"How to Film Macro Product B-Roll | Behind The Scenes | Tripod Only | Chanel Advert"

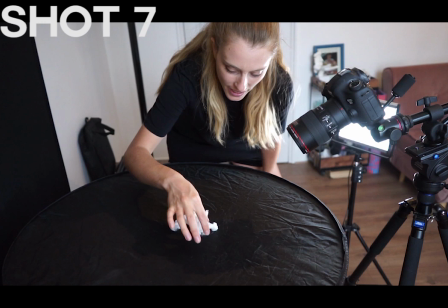This shot here is crazy because it's really turning out to be one of my favorites of the whole cinematic sequence and basically I've torn up one of
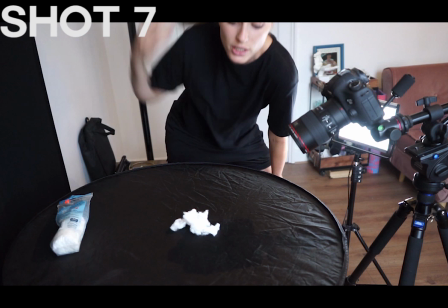these little cotton balls I got these for a dollar fifty and I just tore it up because with the toner you actually put it on using
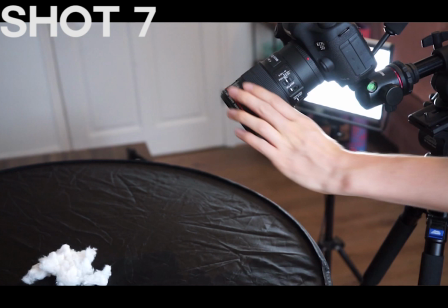a cotton ball and there's no real camera movement I'm just using my macro lens to zoom
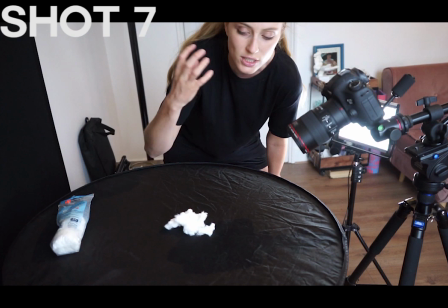in and out creating depth of field between these cotton pads that I've torn up here.
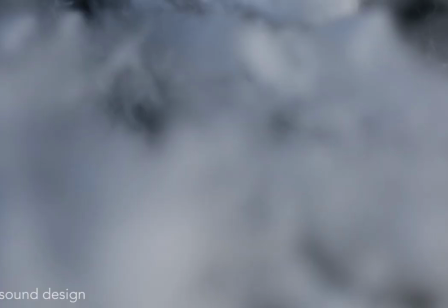So it's giving that sort of cloud effect.
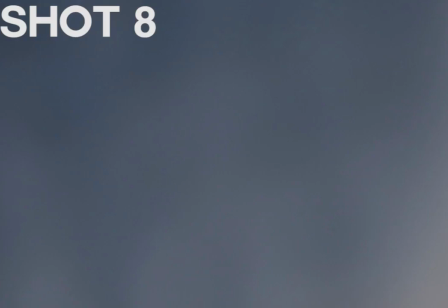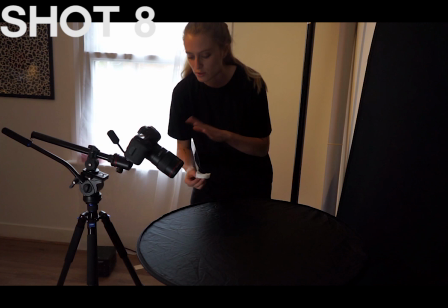This shot is almost identical to the cloud zoom in shot, but really there's no zooming now.
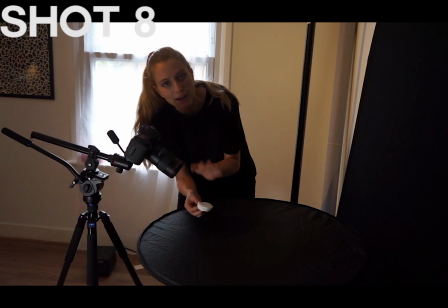I'm just pulling the cotton pads apart with the macro lens.
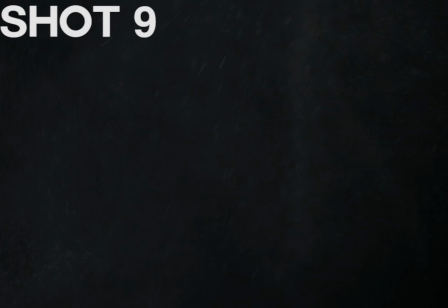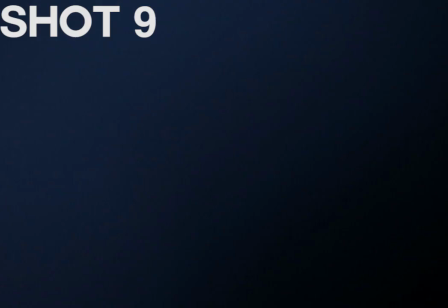This water spray shot was actually quite difficult to achieve. First, I set the bottle in front of the lens to do manual focus.
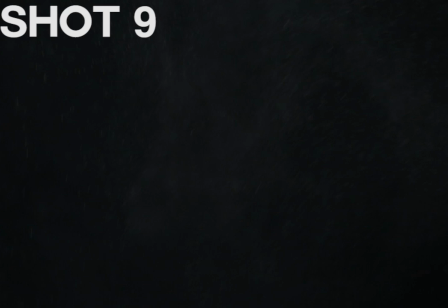Then I removed the bottle and sprayed with a spray bottle in the general direction where I had set my manual focus.
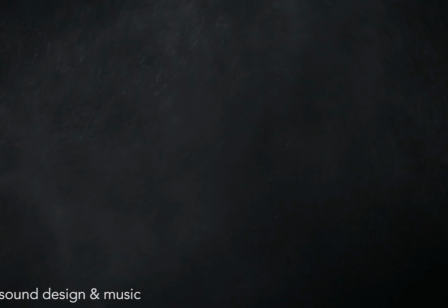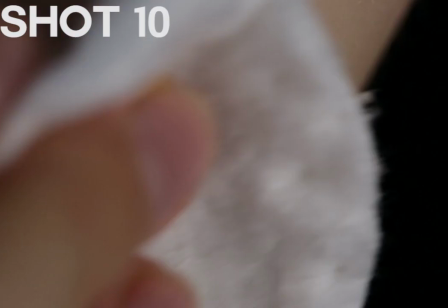For this shot, I didn't really want to use my face, so I decided to use my forearm in an angle that kind of looked like the side of a jawline.
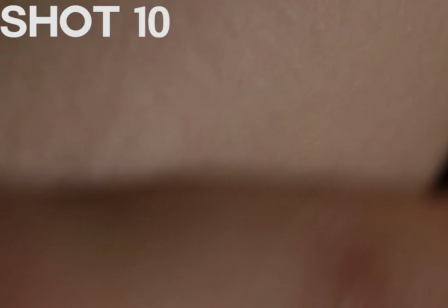I wiped my arm with the toner on the cotton pad and it gave a really nice shine.
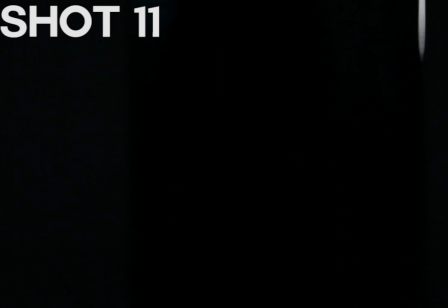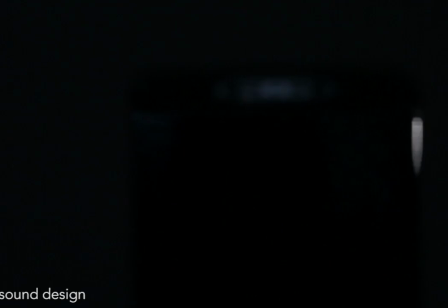Here, I wanted a nice transition, so you have your classic pan.
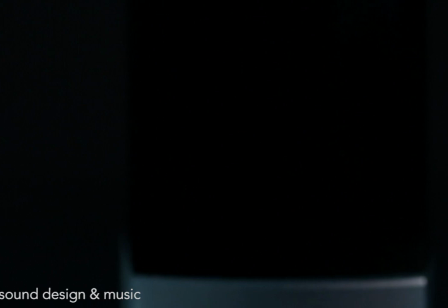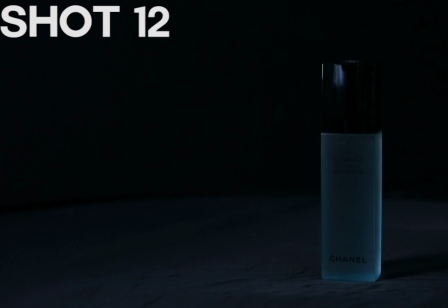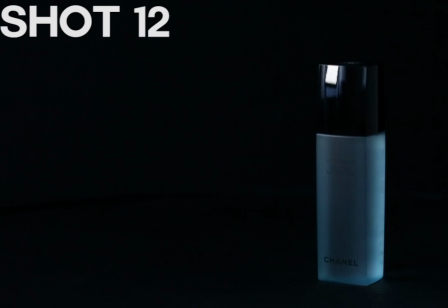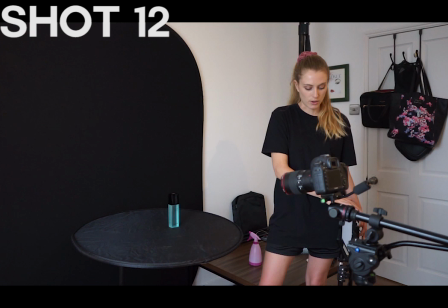i'm turning down the brightness on this light relatively low almost fully out because i
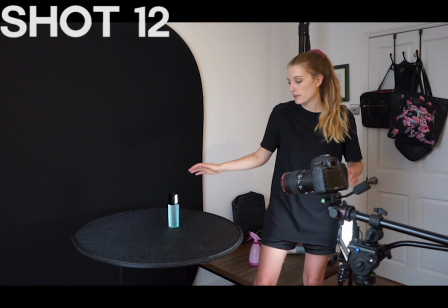really want this to be quite a dramatic shot for this shot i'm just
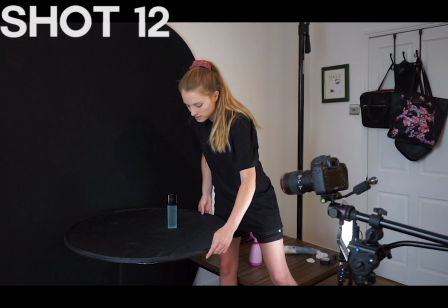going to turn the reflector on top of the table and that in
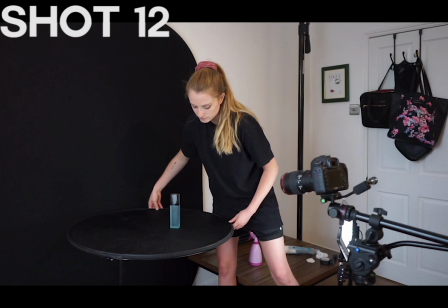turn is going to create our effect for
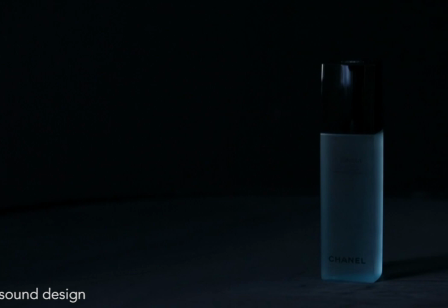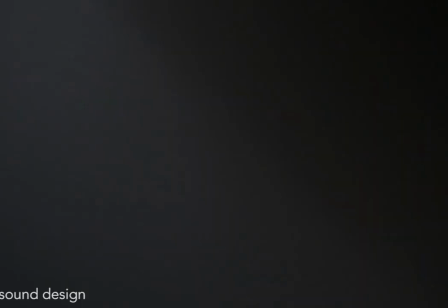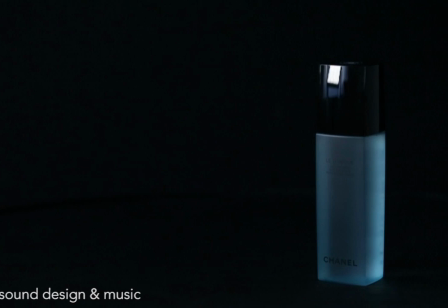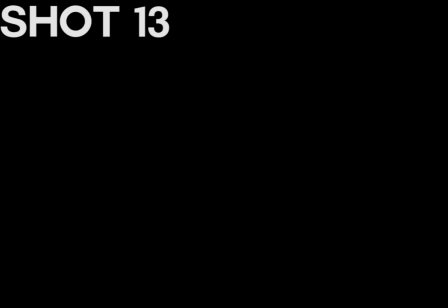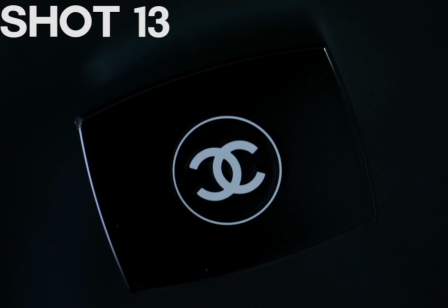this final shot i knew i really wanted a nice shot of the logo, but I also knew I needed a bit of movement in there. So I stood the bottle upright and I used a flashlight to go around the edges of the bottle.
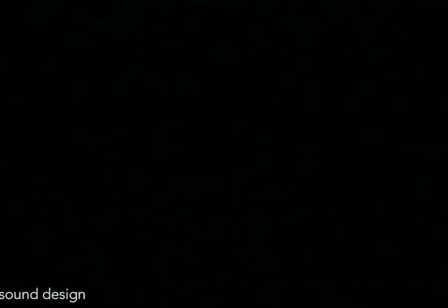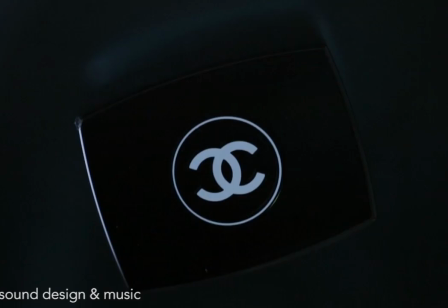So there you have it guys. I used one light, one camera, 100 millimeter macro lens, a black background, a table that adjusts height and tilt and a black reflector. So basically anybody could do this shoot. You couldn't have gotten most of these shots without the macro lens but for a tripod only no assistance shoot I think it's a pretty good mock spec ad.
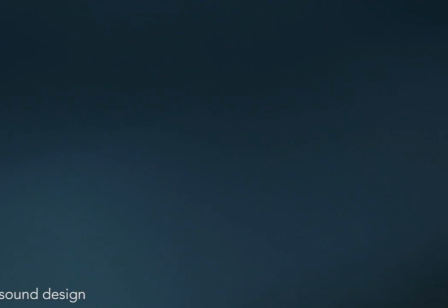And that's it. Let's roll the spec. If